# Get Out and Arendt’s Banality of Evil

But what I wanted to point out with this film is that it's connected to the deep horror of racism.
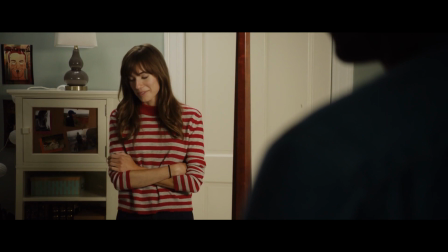(8:25)
With Get Out, Peele breadcrumbs us through this objectification to make his broader point.
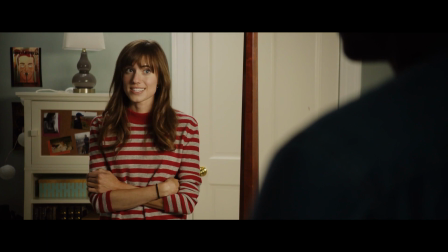(8:30)
Many of the comments made to Chris smack of the banality highlighted by Arendt.
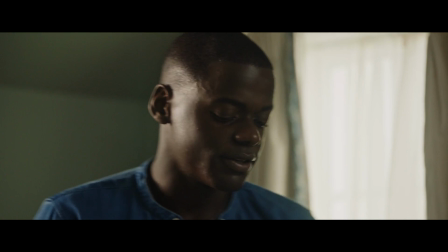(8:36)
Platitudes, empty gestures, and racial stereotypes lay the groundwork in this movie for what's to come.
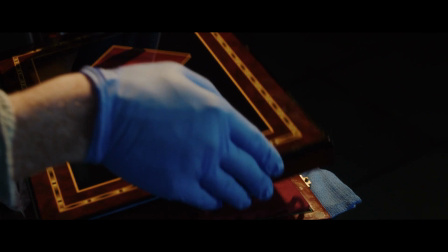(8:43)
And many would say what comes is ridiculous. A Frankenstein's lab of Black mutilation in service to white elites.
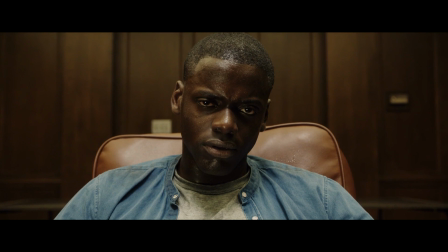(8:50)
Problem is, the reality of America's systemic oppression is similarly frightening.
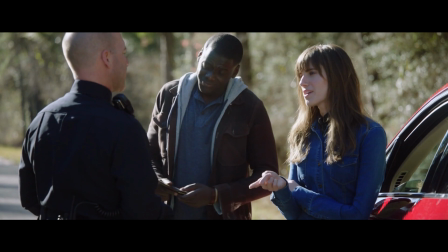(8:55)
This is touched on in an early scene that echoes the real world. When Chris and Rose hit a deer, a policeman shows up to document the accident.
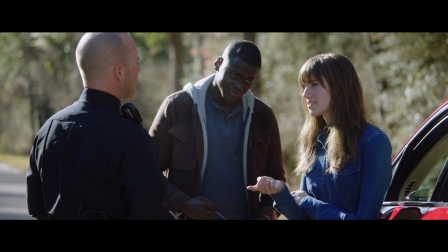(9:04)
In a papers please moment, the policeman asks Chris for his identification,
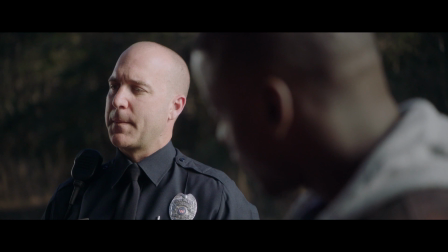(9:10)
even though Chris hadn't been driving and no crime has been committed. This is emblematic of America's banal approach to law enforcement.
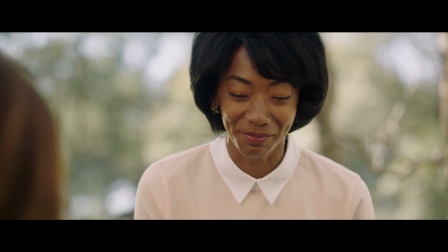(9:18)
In the eyes of the law, a Black man is assumed guilty until proven innocent.
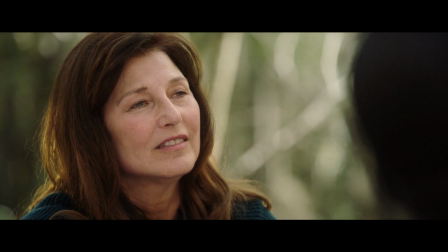(9:25)
After this first example, the film continues to show how systemic white supremacy leads to the objectification of Black people.
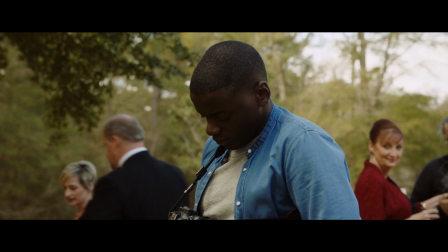(9:34)
Like previous examples have shown, white people project a lot of assumptions onto Black people without actually getting to know them.
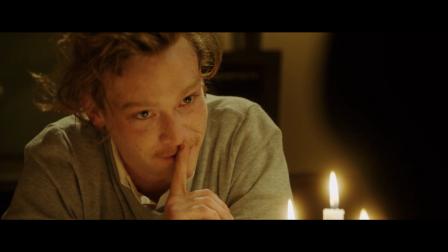(9:42)
For the first two-thirds of the film, this objectification can be written off as
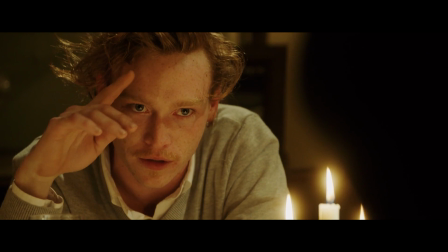(9:48)
well-intentioned white people who are doing something that, if we're in a forgiving mood, is weird, but not very harmful.
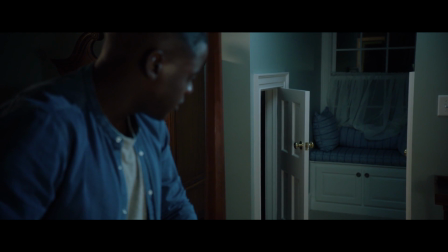(9:57)
The thing to keep in mind is that we're talking about a horror film, but we haven't really seen anything conveyed as horror.
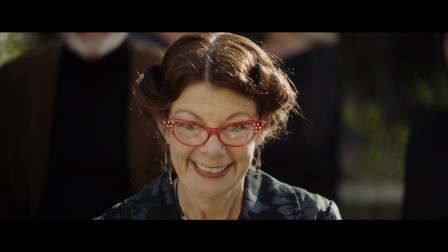(10:02)
It's exactly as Arendt said about Eichmann.
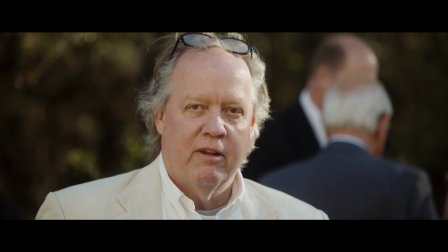(10:06)
These people are quite ordinary, commonplace, and through the first two-thirds of the movie, neither demonic nor monstrous.
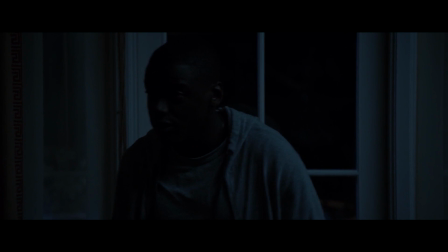(10:16)
The examples in the movie arouse our suspicion or make us uncomfortable, but it's not through a typical horror motif.
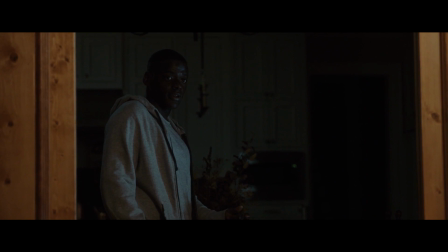(10:23)
By subverting our expectations of horror, Get Out constantly stokes the fires of suspense while putting up a sunny exterior.
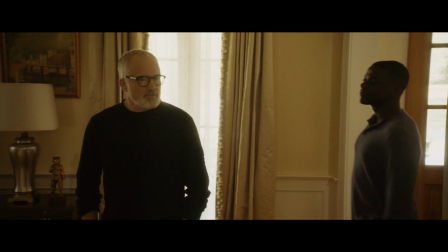(10:31)
The film's locations aren't dark, frightening places, but bright and colorful.
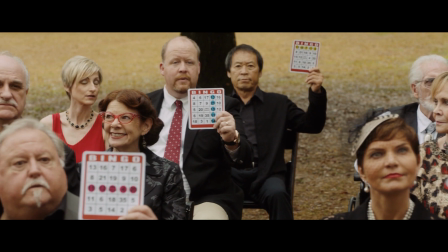(10:36)
This drives home the fact that these people have nothing to hide. Their treatment of black people is despicable, but it's unquestioningly accepted by their peers.
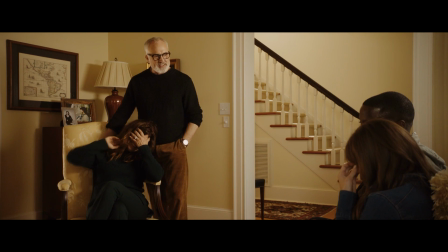(10:47)
The film's lighting and color play a critical role in showing the power dynamic at work here.
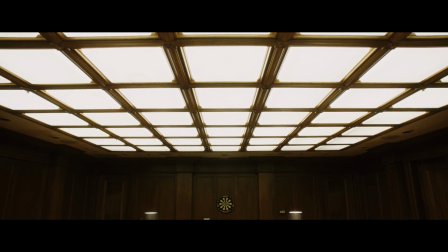(10:52)
Even towards the film's conclusion, when Chris is trapped in the basement, it's not the setting we'd imagine for a horror movie.
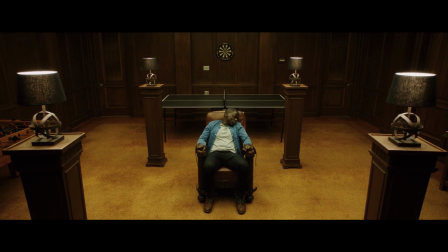(10:59)
It's impeccably furnished and looks pretty comfy. Central to this is the fact that the room has a broad ceiling of lights that makes it oddly welcoming.
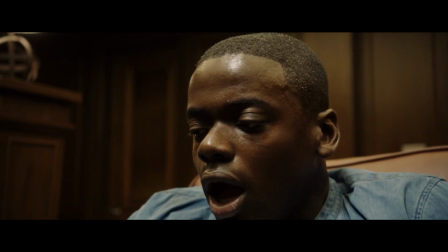(11:07)
Again, this speaks to the fact that this isn't a space that has anything to hide.
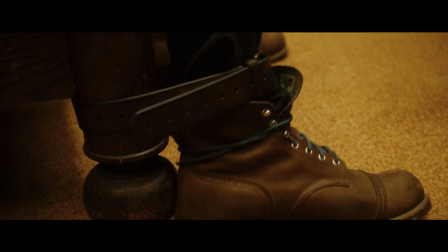(11:13)
Inherited from the generations that came before them, these people are just acting out systemic white supremacy through banal repetition.
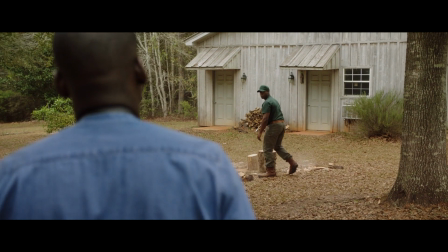(11:22)
This warmth and security is contrasted by the portrayal of black characters who live at the Armitage household.
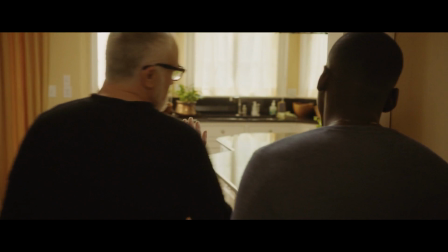(11:28)
Scenes with Georgina and Walter embrace darkness and are shot more candidly. The establishing shot of Georgina is a great example.
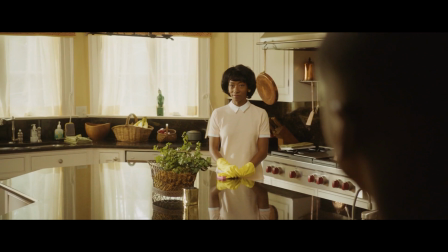(11:37)
In this shot, Georgina isn't where we'd expect such an important character to be.
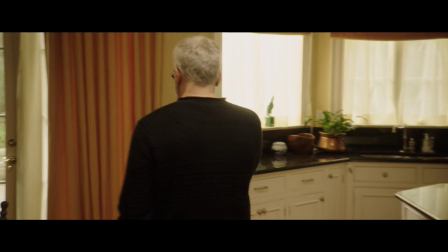(11:42)
She's off to the side of some bright windows when we'd expect her to be introduced in front of them.
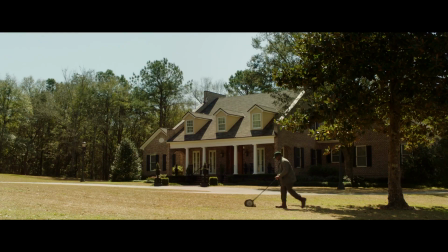(11:47)
This conveys a simple message. In this house, black people aren't supposed to soak up the limelight.
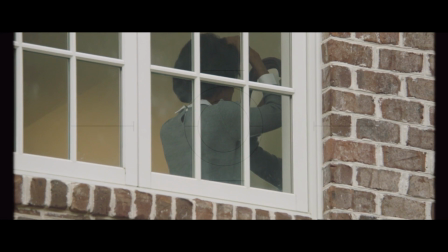(11:54)
The film then continues to give us glimpses of Georgina and Walter without context, like Georgina by the window or Walter running at night.
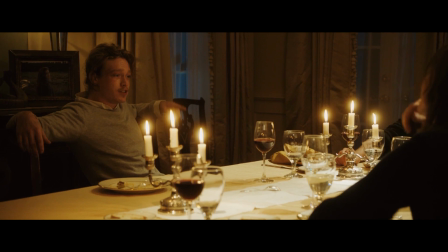(12:03)
Notably, the Armitage family is never shown in this way.
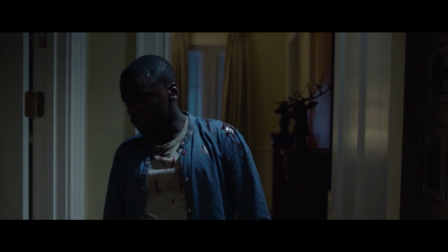(12:06)
When we combine the dark, candid setting of these scenes with the misplaced motives for Walter and Georgina,
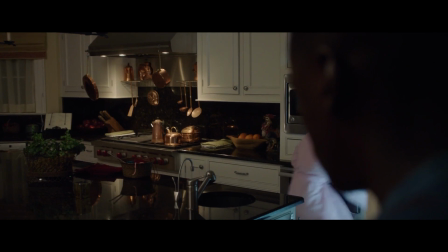(12:13)
Peele shows us how easily the banality of evil can be invoked. We've become suspicious of the wrong characters for no real reason.
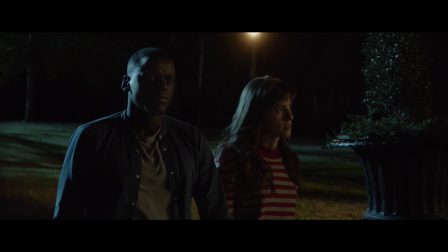(12:25)
Speaking of suspicion, we are watching a horror movie where suspense needs to be built and the audience needs to be clued in on things.
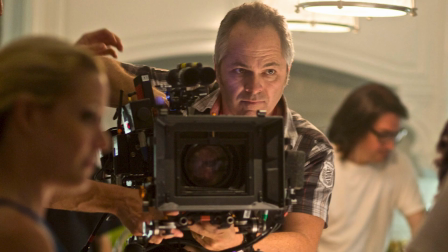(12:33)
To accomplish this, Peele uses intense close-ups.
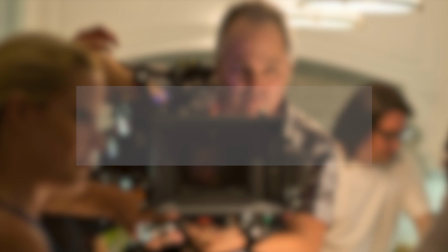(12:37)
Discussing the techniques used in the film, director of photography Toby Oliver said,
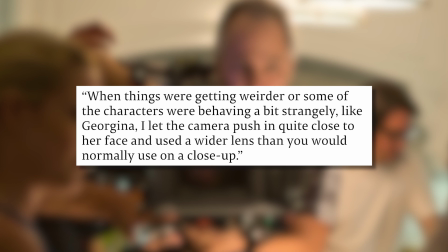(12:42)
"When things were getting weirder or some of the characters were behaving a bit strangely,
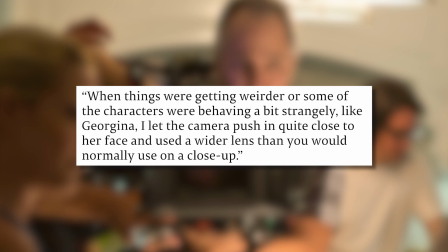(12:47)
like Georgina, I let the camera push in quite close to her face and used a wider lens than you would normally use on a close-up."
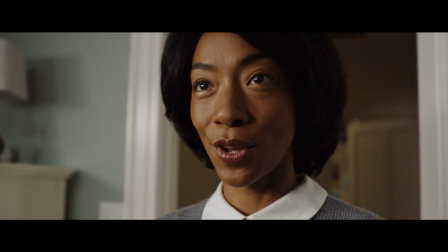(12:55)
In the scene Oliver's describing, Georgina is being perfectly kind as she apologizes for unplugging Chris's phone.
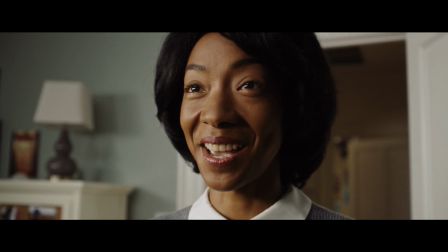(13:02)
A shallow depth of field and intense close-up are combined with the camera pedaling backwards, as though it's trying to scurry away.
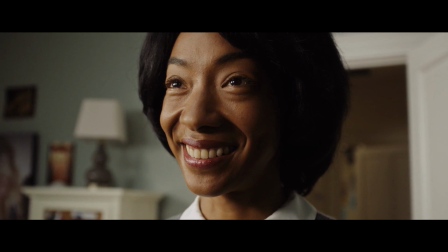(13:10)
This makes us feel that, behind her too kind exterior, there's something else at play in Georgina's actions.
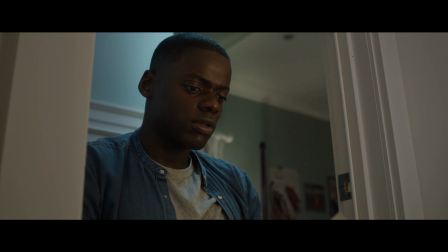(13:19)
These intense close-ups create discomfort in otherwise welcoming settings, and drive home many of the dialogue cues.
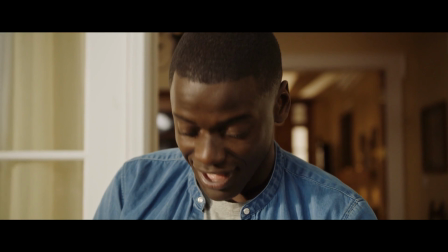(13:26)
A lot of the time, Peele cuts to these close-ups to emphasize emotional responses that build our empathy with Chris.
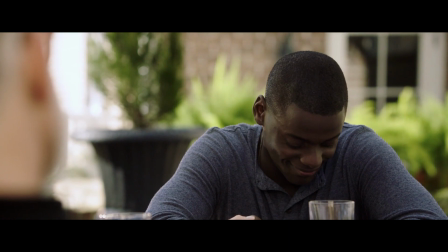(13:34)
In these shots, the extra-wide framing plays up Chris's isolation, letting us know that his discomfort is not shared with those around him.
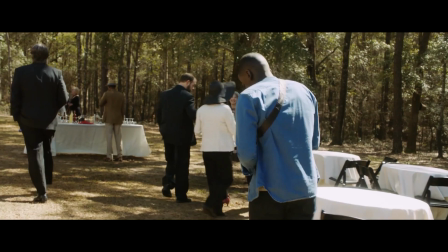(13:44)
An example of this is when Chris meets Andre at a party midway through the movie.
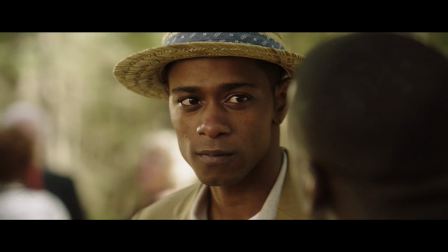(13:50)
Initially, it looks pretty normal. They're outside, it's bright, and the framing is wide and welcoming.
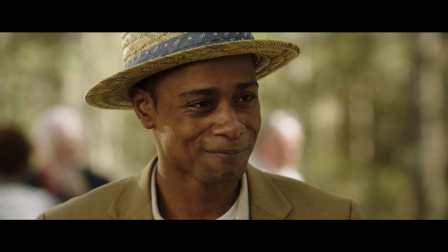(13:57)
As Chris and Andre begin to chat, this changes.
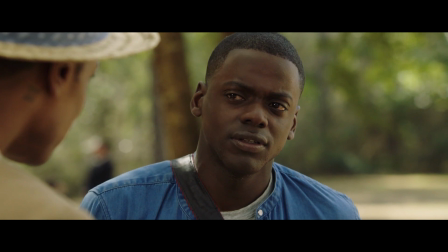(14:01)
Chris recognizes something's off, and Peele switches to a close-up with a shallow depth of field to convey Chris's concern to us.
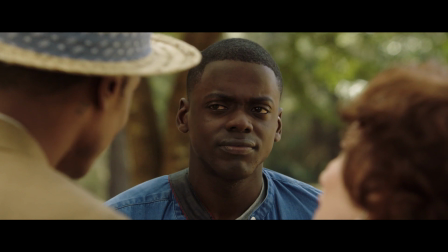(14:08)
It's a subtle effect, but it adds a psychological element to the scene,
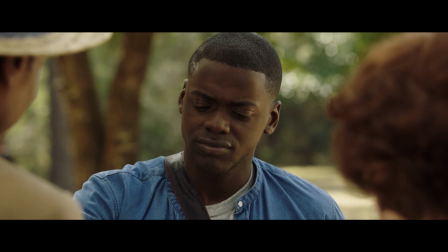(14:13)
showing that Chris is so focused on Andre's bizarre behavior, the rest of the world is fizzled away.
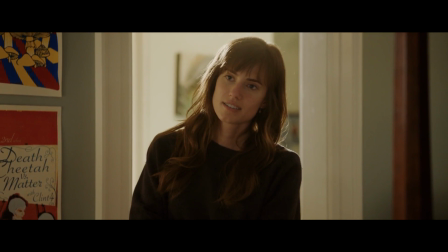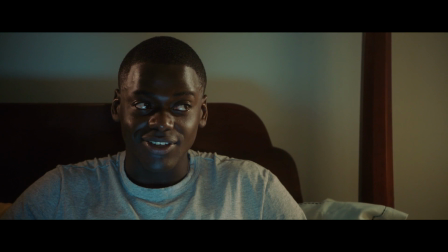(14:24)
Perhaps the most disturbing thing about Get Out is that much of the narrative isn't very different from real life.
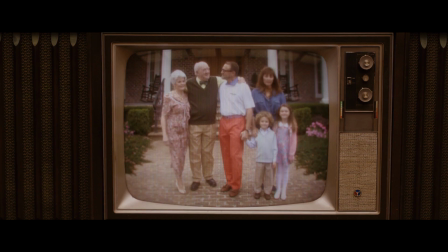(14:30)
While systemic white supremacy is used in Get Out to create a ridiculous scenario around objectifying and lobotomizing black people,
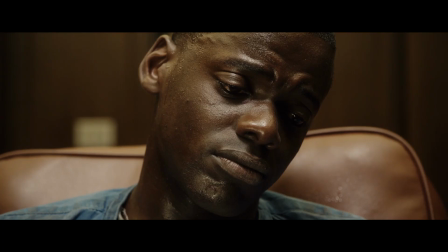(14:38)
in real life, the outcome is equally reprehensible. Extrajudicial murder and violent oppression.
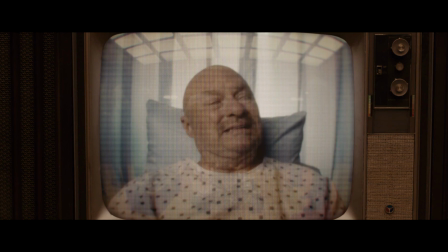(14:45)
Get Out was eye-opening for a lot of white audiences, with many saying it made them aware of realities faced by black people in America.
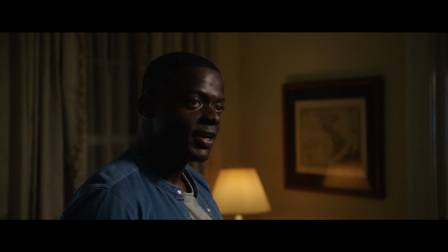(14:53)
By coloring in these gradients of systemic white supremacy,
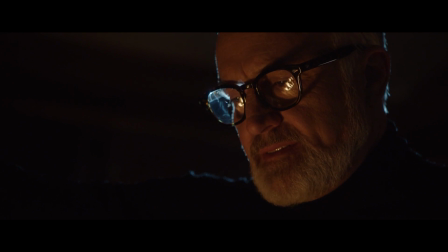(14:57)
Peele's film captures how these banal, inherited forms of oppression can lead to greater evils.
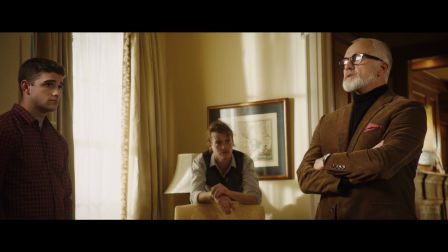(15:04)
So how do we improve this situation? It's in creating accountability in these lesser infractions that we make the more severe problems less common.
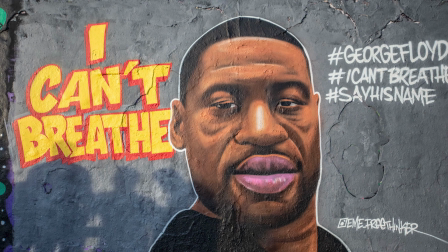(15:14)
With any hope, we'll someday look back on Get Out as an important message from a bygone era.
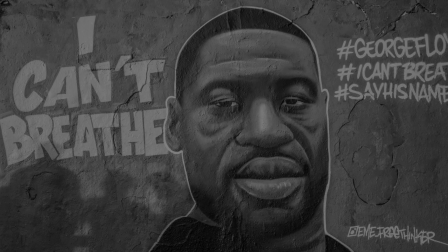(15:22)
The problems Peele confronts aren't going to be solved overnight, but we've got to start somewhere.